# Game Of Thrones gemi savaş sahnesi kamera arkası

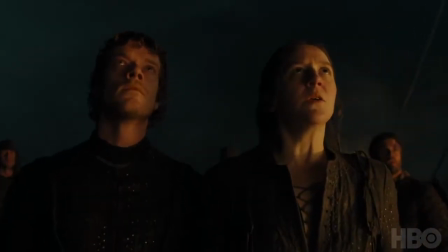0:14 Euron.
The silence ship battle is one of the ones that is a very elaborate scene to shoot.
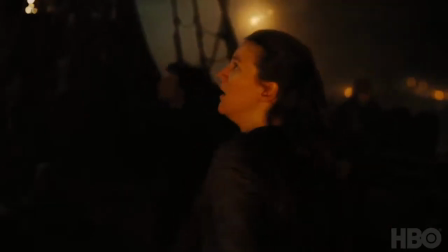0:26 It was so well-conceived by Mark.
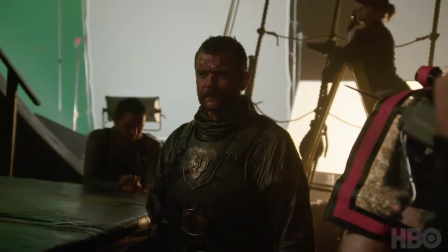0:27 The whole thing was very wisely centered around Apilu's performance, Gemma's performance, and Alfie's performance.
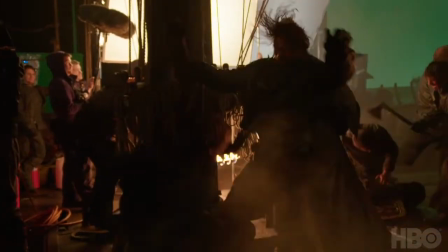0:36 I tried to stay with individuals within the chaos of the boat battle, and then it was the decision as to who we follow.
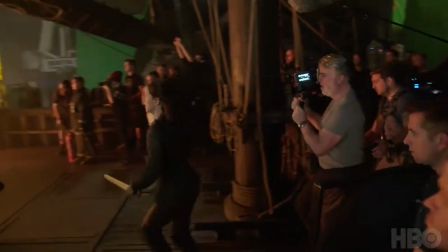0:44 Initially, it was all about Gemma's cowardlyara, But in shooting it, Pilo's Euron was such fun. Pilo is such an incredibly charismatic. He's such a great kind of heir apparent to Ramsay.
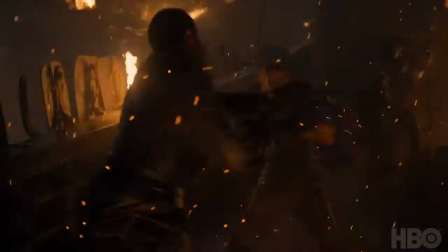0:57 He's such a great baddie for this season. And so fantastically physical. Euron, it was just like analyzing how many people do I have to kill? And what do I have to do now? But the first hit and blood just came. And I was like, yeah, this is awesome. I don't know if I can say fucking, but that was a fucking awesome week.
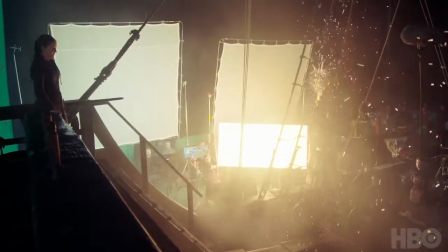1:30 Here we go. Set.
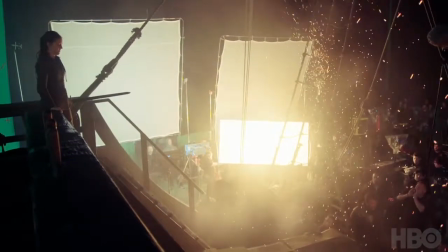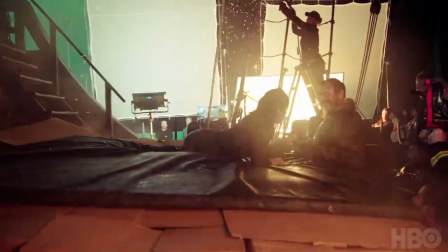1:38 Acting alongside Pilou is such a joy because we have a great respect for how tricky it all is in terms of the physicality,
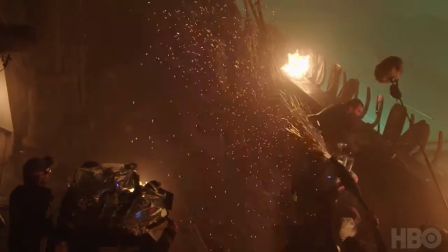1:49 and he's so respectful of anything that will or won't hurt, but I'm also very game for him to go for it, so it's convincing. So, between us, we work very well together and we communicate very clearly with one another before we're doing things,
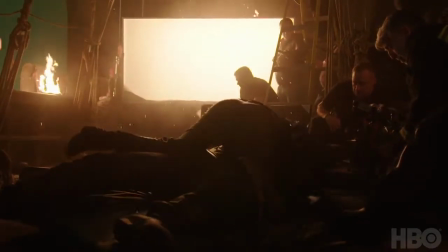2:02 what we're doing and how we're doing it, and that's how we've managed to stay safe. Silence is supposed to be a very different kind of boat. It's the mother ship. It's his command ship, and it's supposed to intimidate people when they see it, and it's supposed to strike fear into the hearts of his enemies.
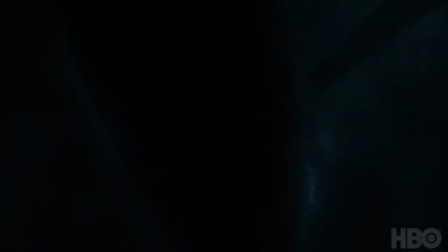2:20 The boat itself is a projection of the personality of the man who built it.
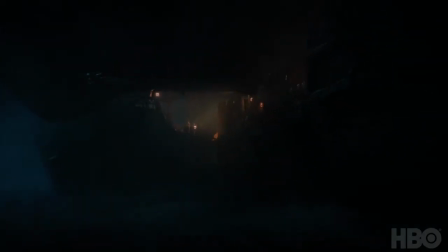2:25 It's a big, fuck you boat built by a big, fuck you guy. My ship's like five times bigger than their little tiny boat. You know, it was just like, their boat was this big and mine was this big. And I don't think it has nothing to do with, you know, you know what they say about guys with big cars. They like speed. And so do I.
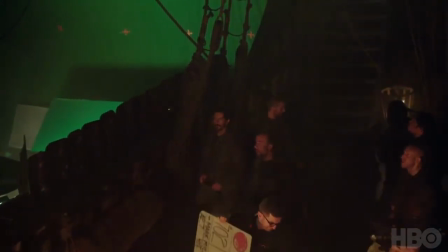2:48 The boat itself doesn't really come into play as a real thing that people need to interact with until it's connected to Yara's ship.
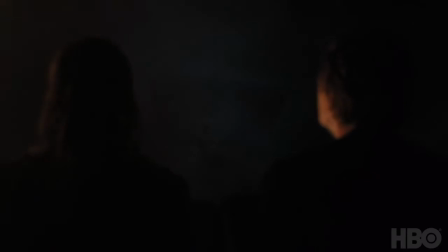2:57 And so we decided that the best way to really put across the true size of this boat was to build a section of it,
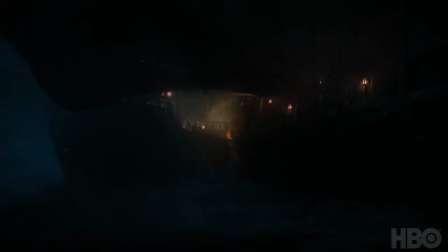3:05 the bow section, that rams into Yara's boat. We designed a big naval ram that was on the front of that boat that would then crash into Yara's.
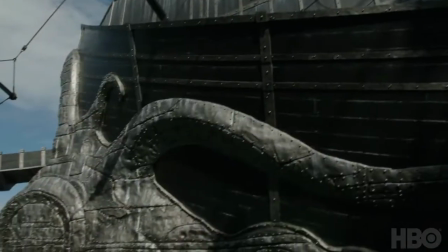3:15 And that was an opportunity to then reintroduce the Kraken. And obviously, also, we had the corvus itself that could also, you know, be this very aggressive thing that then all latches onto her ship.
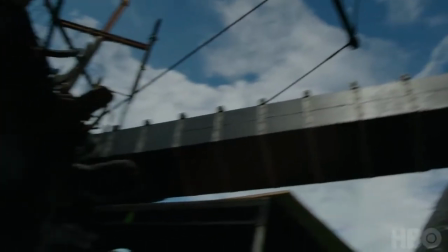3:28 The Corvus is the long walkway that descends and smashes onto Yara's ship,
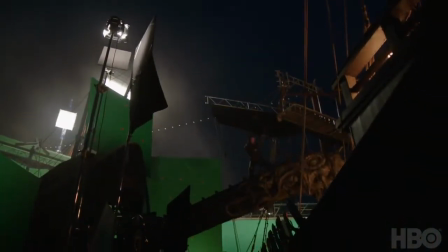3:34 and they often would be built with these kind of claws on the bottom so that when they hit the deck of the enemy ship,
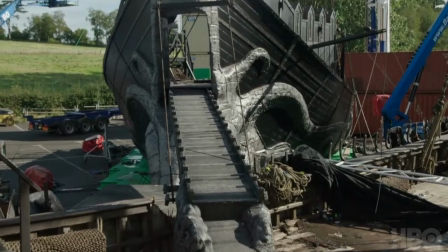3:40 they would stay there. We built the Corvus so that it became lightweight and very strong.
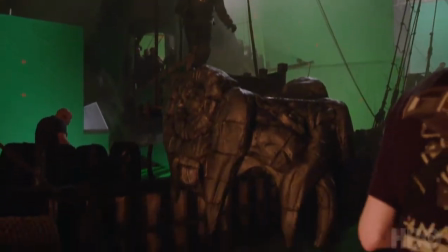3:46 The trouble we had was the fact that we had a stuntman standing on the end, which meant that we had to control it with a wrench system.
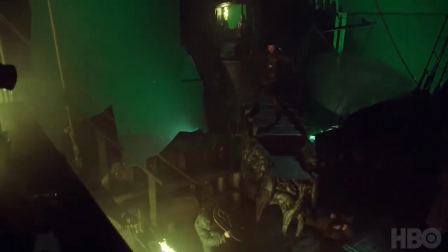3:52 But the winch system was obviously a controlled fall, so we ended up managing to double the speed in the end, which made it more dramatic.
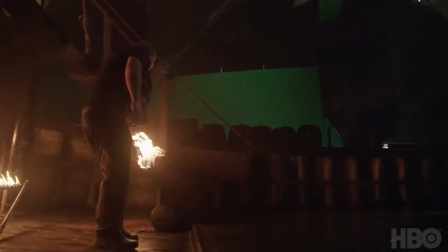4:08 Fire is one of the hardest things for VFX to replicate, and so they'd always rather have real fire on set.
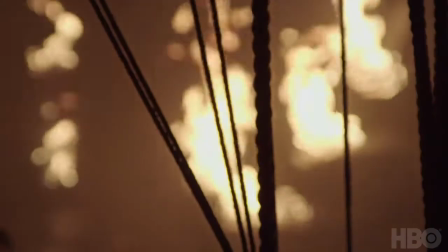4:14 Even now, with all the advances in visual effects technology, real fire just looks better.
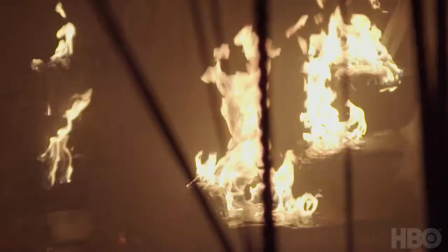4:19 We created Ember guns. We had a couple of moments where a projectile would go crashing through a mast, and the whole sort of section of the mast will come collapsing down. So we had big drop rigs up in the rigging. During the battle, they fired the burning project cells at the Yara's crew.
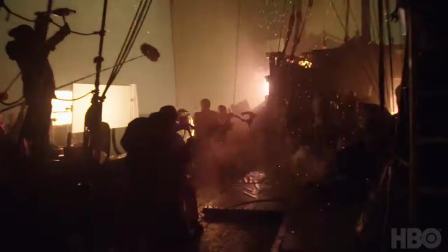4:39 Our effect there is really flares fired down wires.
Action.
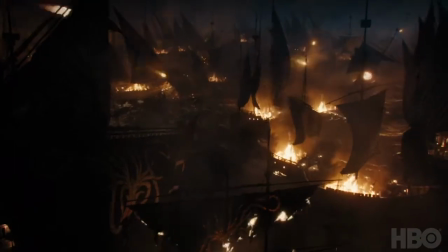4:45 One of the major challenges in the boat sequence was how to, you know, sell the idea that this was happening at sea,
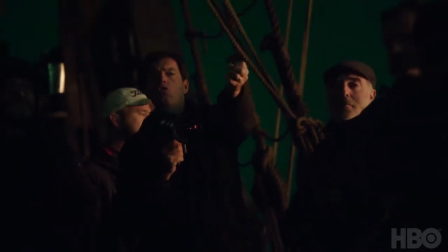4:52 that they were floating on water and yet we're in a car park in Northern Ireland. The visual effects process and bringing a scene to life that doesn't really exist in a real, practical world
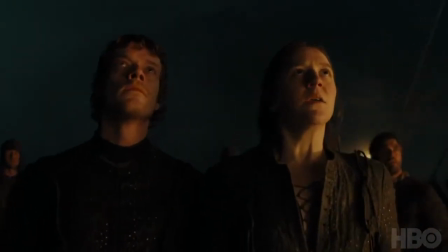5:07 takes a lot of creativity and imagination. The most challenging aspect of the sea battle is the number of shots.
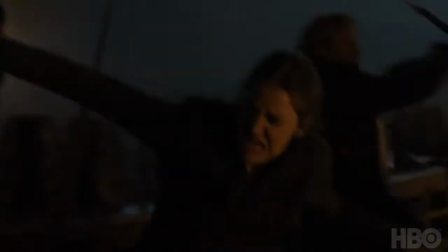5:14 It's a very quick cut scene, and it's about the pacing, and it's fast. I mean, it's like a machine gun.
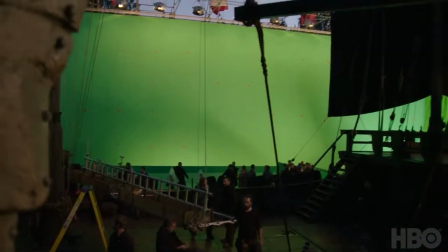5:21 We had green screens 60 feet high all the way around the ship.
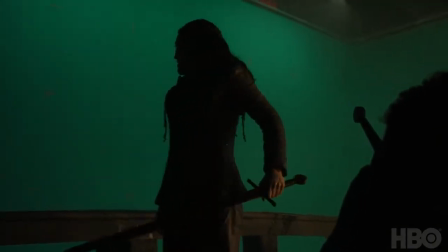5:26 So, there isn't really a direction that the camera can face that we don't have to do something.
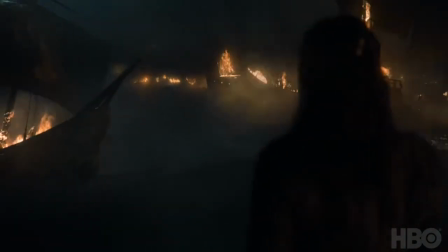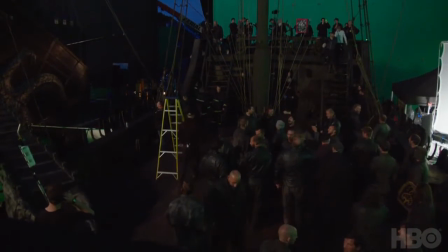5:39 The boat at Vanbridge is quite restrictive. You know, we had 40 stunt guys on there, six cast members and the crew. Um, so that was quite a challenge, you know, and it was very wet and it was very cold.
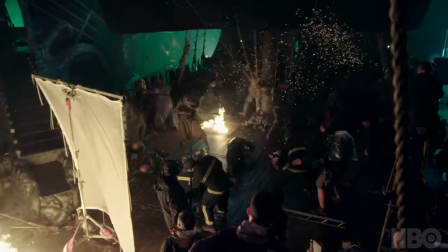5:50 The set itself became almost comically crowded with everybody doing this dance. We agreed that the violence should be brutal Brutal and feel unchoreographed that it shouldn't feel structured I
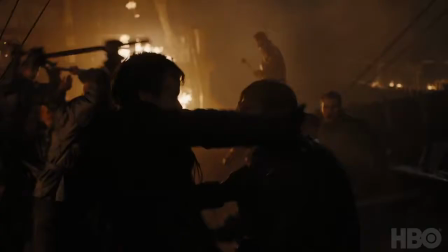6:05 Wanted it to feel like the violence of a riot or football terraces when there's a flat, you know A flash of you know violence and it just kicks off a lot of fight choreography It's it's it's challenging to it to achieve that if you're trying to do a specific spike beats
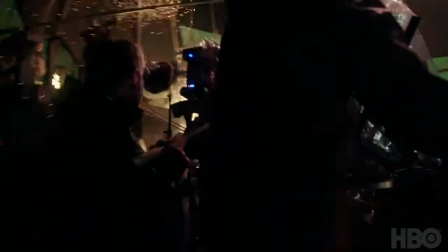6:21 And also long takes
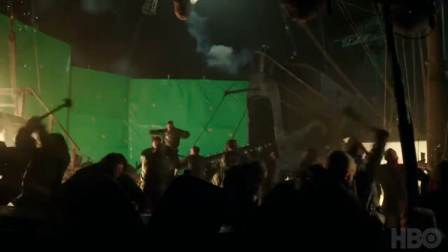6:24 by their nature make people exhausted so one of the things that we did to achieve that was No tape was more than ten seconds long. So all we were asking the cast and the stunts to do was to go nuts for ten seconds.
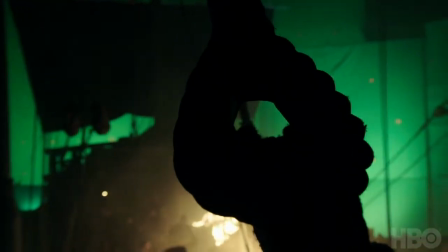6:38 Three, two, one.
Hugely challenging for everybody. Difficulties of filming on a wooden boat in the rain because it gets so slippy.
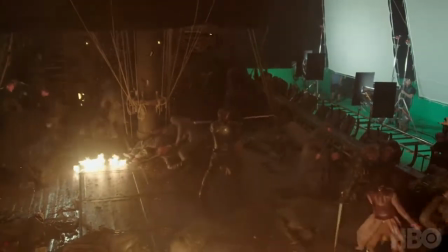6:50 Chicken wire was stapled to the floor to stop us from slipping over. And, like, you know, there's so much going on out of shot.
Everyone OK?
It was just insane because there's so many people.
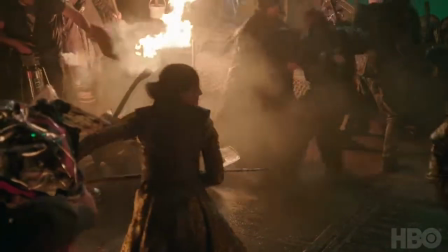7:00 You know, like, I mean, it's very different when you're practising, like, one-on-one with, like, a stunt double or with, like, another actor the day before in a stunt tent to when you,
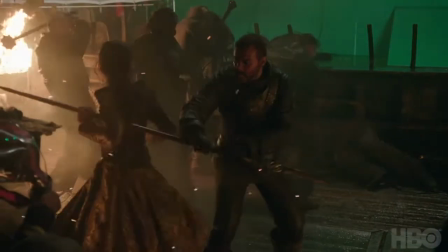7:09 like, get there on the day and they're like, oh, by the way, we didn't mention, like, you can't stand here because this is on fire and, like, we're going to flood the boat and, like, don't slip over and you're on a deck. You're like, oh, OK. So there's, like, a lot of things to consider.
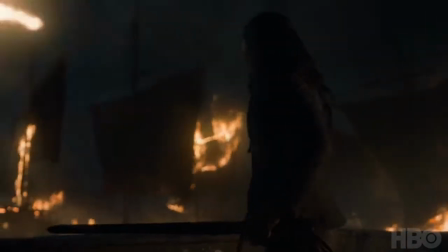7:27 The key moment, I suppose, for me at least, in the sequence is Yara coming up onto the poop deck area And really, that moment of looking out of the stern of her ship and seeing the enormity of the attack and knowing that all is lost,
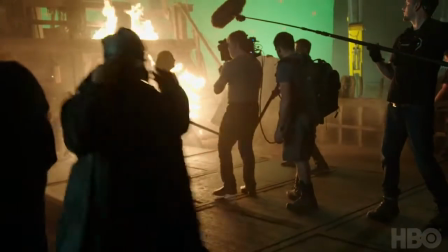7:42 really. And that the only thing to do is to, you know, fight to the last, like a good Iron Islander. When Yara gets taken by Euron on the boat and has the axe to her throat,
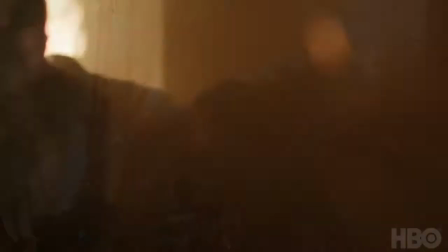7:55 initially she feels like Theon's back, it's okay, he'll do something, he'll do the right thing.
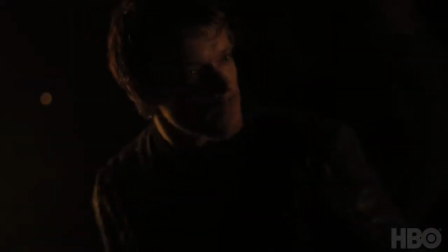8:00 And then the change that happens in his eyes, she realizes that he's not going to stay.
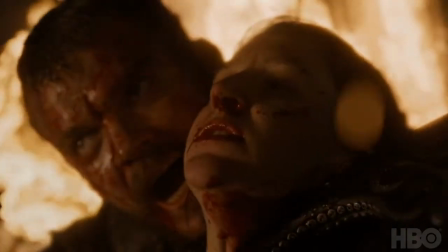8:05 I think she's heartbroken at that point. And it really all comes down to close-ups on three people and where they're at at the end of this experience.
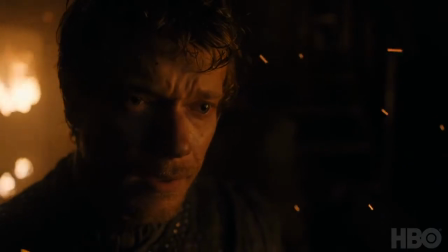8:18 We'd maybe fooled ourselves into thinking that Deon was out of the woods on his whole reek experience.
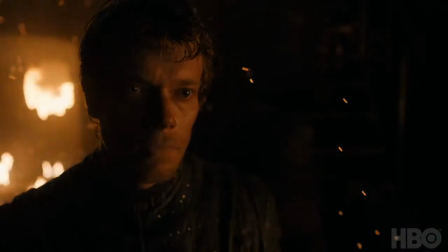8:25 And as we were writing it, we realized that you don't just get over what happened to him.